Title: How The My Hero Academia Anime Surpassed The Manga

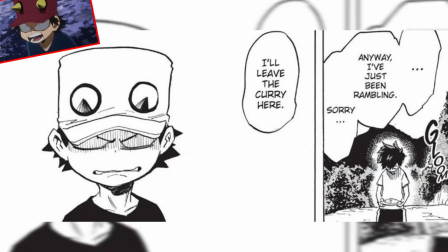(4:04)
Kota's facial expressions, to also showcasing how he's alone and all that with the cave entrance. It just overall, Studio Bones made this scene a lot more impactful because of just how the camera angles were done.
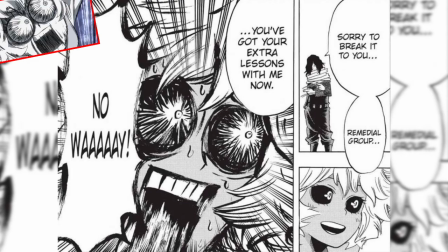(4:17)
Now, one other little quick scene that was probably one of the most iconic scenes of the episode was the Mina stuff. Her facial reaction. Now, as you can see on screen, you can see Mina's, facial reaction. Her face is of utter shock and all that. And it looks really good. The artwork is very impressive.
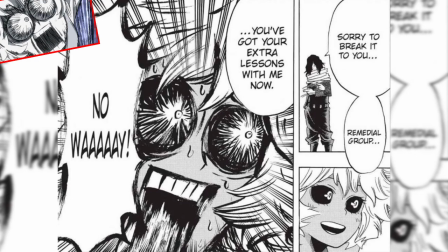(4:36)
But, I mean, when you look at, the anime version of this, you can actually see how much better it really is. Maybe at the end of the day, the artwork in the manga does look better, but if you notice, the panel jumps from a normal face of Mina to her reaction face.
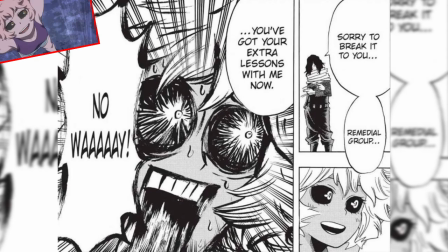(4:53)
But in the anime, you actually see the frames in between the sequence as she slowly changes her facial expression, which, you know, Studio Bones didn't really need to do that. They could have just zoomed in on the face, and that could have been it. They could have just, you know, changed it from, like, you know, a standard face to a shock face, but they didn't do that.
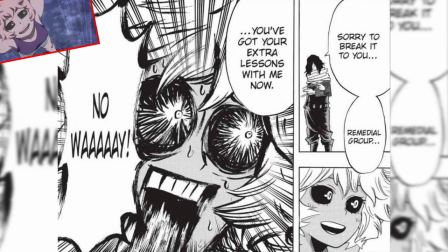(5:10)
They actually went out of their way to add in her face changing slowly, which that right there just shows how much work and effort they are putting into little scenes like this.
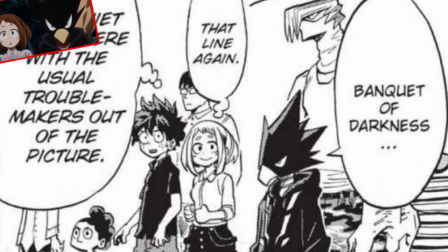(5:21)
Then, the last one, which, you know, I know many might not care as much about as me, but the Tokoyami stuff, when he was, you know, saying Banquet of Darkness and all that throughout the episode, and, you know, Ochiko's like, he said it again. In the manga, it's just one panel showcasing all of, you know, the characters in, you know,
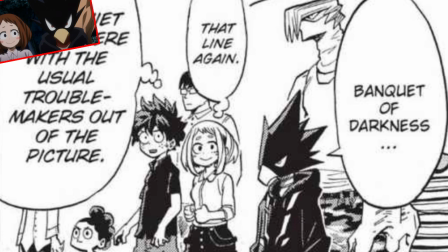(5:40)
Class A. And you can see how it's just like a zoom out and all that, and they're just talking. But in the anime, it actually zooms into Tokoyami saying Banquet of Darkness, and Ochiko saying he said it again.
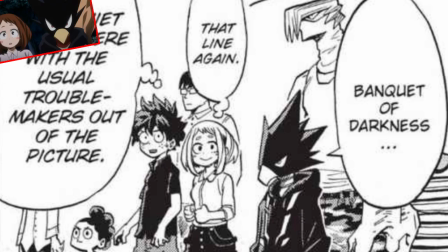(5:53)
So, it's like where they added more to the scene. They wanted to really focus on Tokoyami for this moment, which I truly appreciate.
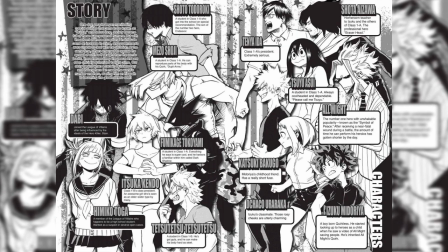(6:01)
Those are just a few examples of how the anime far surpasses the manga, and I just wanted to show you anime onlys why, you know, I'm really loving the anime so much of My Hero Academia. I don't know how many of you guys really care about this video, I'm going to be honest here, but, I mean, if you guys would like more of this type of content in the future,
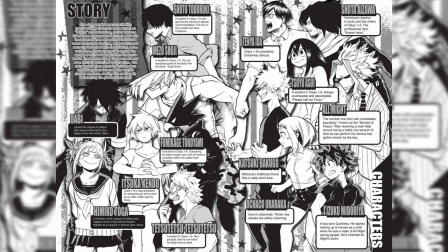(6:20)
you know, let me know. I may do more stuff like this for future upcoming episodes, just do side-by-side comparison of the anime and manga to show how it improves on the original source.
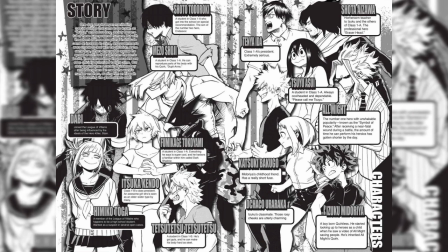(6:30)
But with that being said, I love you guys. You have a wonderful day or night wherever you live. If you enjoy my content, please subscribe.
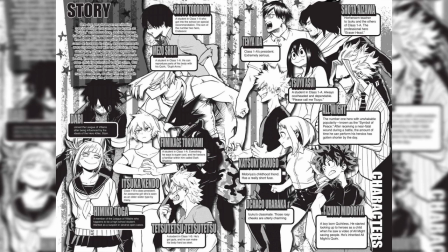(6:36)
If you like this video, please leave a like. Chibi out.